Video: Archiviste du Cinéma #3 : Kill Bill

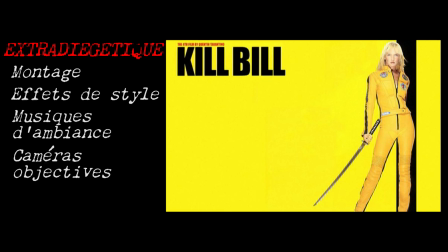Les codes touchent autant le film sur le plan extra-diégétique, c'est-à-dire ce qui est extérieur à l'univers et permet de raconter l'intrigue, qu'à la base de son plan diégétique, celui de l'histoire elle-même. Oui, des mots de plus de 3 syllabes, c'est bon. Analepse. Pardon. En fait, Kill Bill ne se déroule pas dans notre monde, mais dans un monde à la frontière des différents genres cinématographiques qui ont servi d'inspiration à Tarantino.
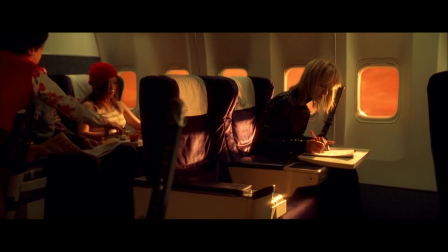Certains éléments, qui sont à première vue des incohérences, deviennent ainsi presque logiques.
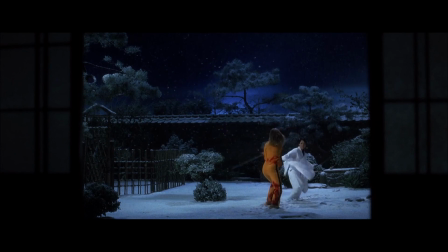Par exemple, le jardin d'Orenishi est enneigé parce que, dans un film de sabre, il y a toujours des beaux décors pour que les héros puissent se battre.
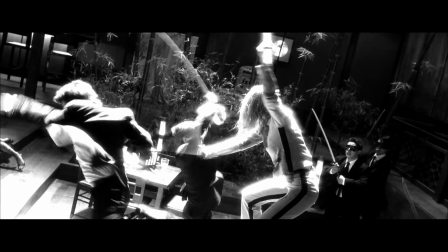De même, la police ne débarque pas au milieu du massacre au restaurant parce qu'elle n'a rien à faire dans ce genre de film, elle laisse les gentils s'occuper des méchants.
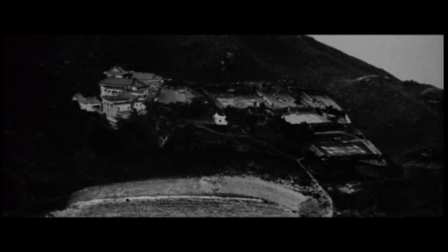D'ailleurs, ouvrons une parenthèse. Merci, pour préciser que parfois, quand ce genre de film essayait justement d'expliquer l'absence de la police, ça avait plutôt tendance à souligner l'incohérence qu'autre chose.
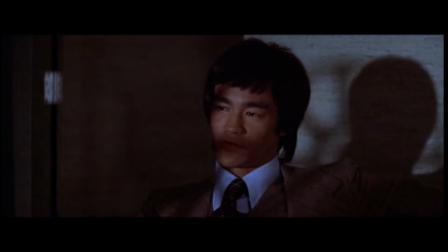J'en conclus que vous n'en savez pas assez pour procéder à l'opération. Pourtant, on sait tout. Mais on ne peut rien prouver.
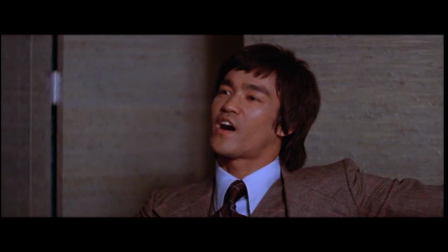Même pas toutes les femmes qui ont disparu et les montagnes de drogue qui sortent de l'île? Ta gueule, va tabasser les méchants.
Voilà. Fermez la parenthèse. Dans Kill Bill, donc, les références ne sont pas une finalité, mais au contraire des fondations, celles d'un univers qui s'étend ensuite de façon autonome.
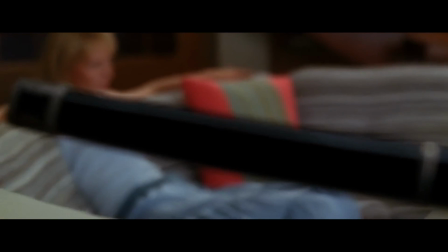D'ailleurs, si le premier épisode est très riche en clins d'œil divers, c'est beaucoup moins le cas du deuxième, qui cesse régulièrement de mettre des coups de coude complices aux spectateurs pour se concentrer sur les personnages et sur le récit.
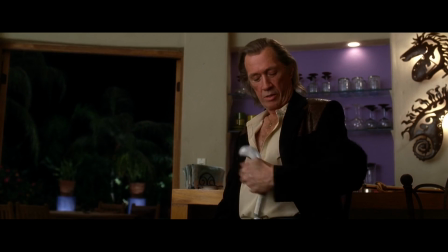Le monde de Kill Bill, qui s'est construit à coups d'hommage dans le premier film, a désormais acquis son indépendance. On peut constater une relation un peu similaire entre Django Unchained et Les 8 salopards,
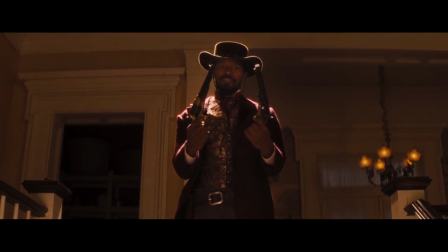les deux westerns de Tarantino. Le premier est parsemé de références et peut être vu comme un hommage global au western, tandis que le deuxième s'isole beaucoup plus de ce passé cinématographique.
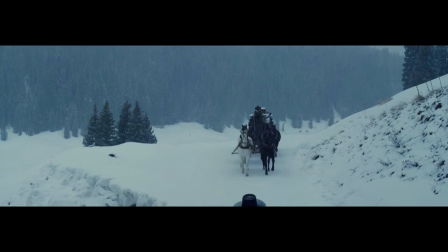Le Far West de Tarantino a ses références pour mythologie fondatrice, mais il a pu évoluer au-delà. Même si ces films manifestent tous deux l'intérêt certain et compréhensible de Tarantino, pour les mecs qui sont tirés dans les coups.
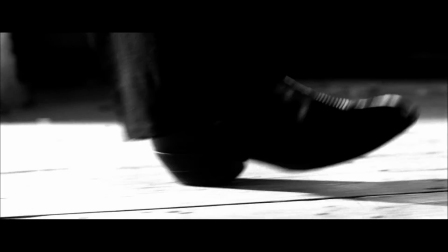Ça explique aussi pourquoi il y a autant de différences entre la première et la deuxième partie de Kill Bill.
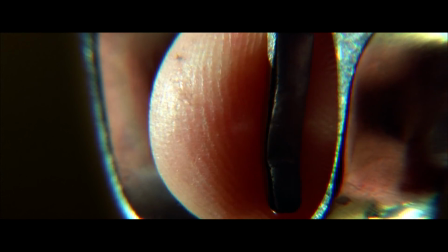Le nom de la mariée et le visage de Bill nous sont dissimulés pendant tout le premier film, ce qui en fait des sortes de personnages de série B, mais ça nous est dévoilé dans le deuxième,
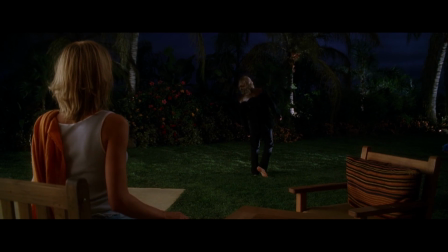ce qui les humanise tout à coup. De même, la réalisation se fait plus sobre et moins riche en effets de style et jeux visuels.
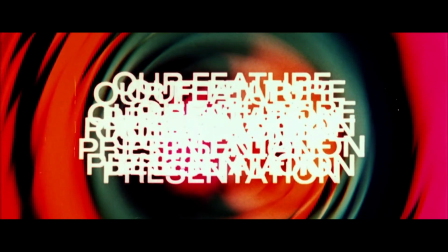On passe d'un film qui joue de son propre statut de film à un film qui veut que nous fassions l'effort de croire à ce que nous voyons et de nous y impliquer.
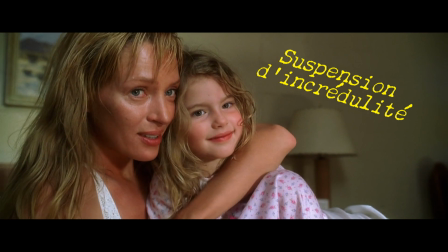En bref, d'appliquer notre suspension d'incrédulité. Bah ouais, vous pensiez pas que j'allais louper l'occasion de placer cette formule, ça fait plus sérieux quand même. Et c'est, je pense, une des forces du cinéma de Tarantino. Il nous montre un cinéphile qui devient cinéaste, un imaginaire patchwork qui devient un univers cohérent, lui-même capable de servir de source d'inspiration à d'autres.
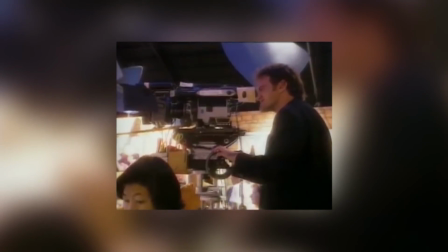Alors c'est pas toujours réussi, hein, c'est parfois un peu maladroit et certains de ses films me laissent personnellement assez froid, mais son enthousiasme fait plaisir à voir et ses réussites excusent largement le reste.
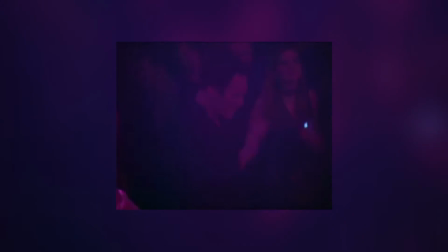C'était l'Archiviste, merci d'avoir suivi cette émission, et à bientôt.
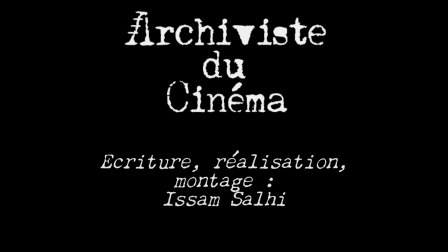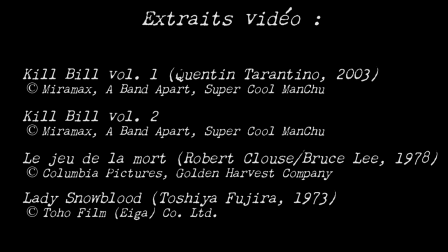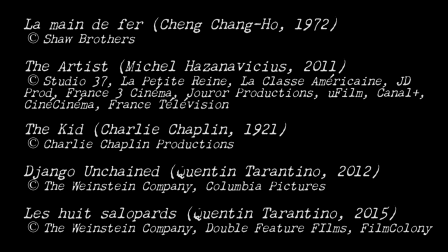We'll be right back.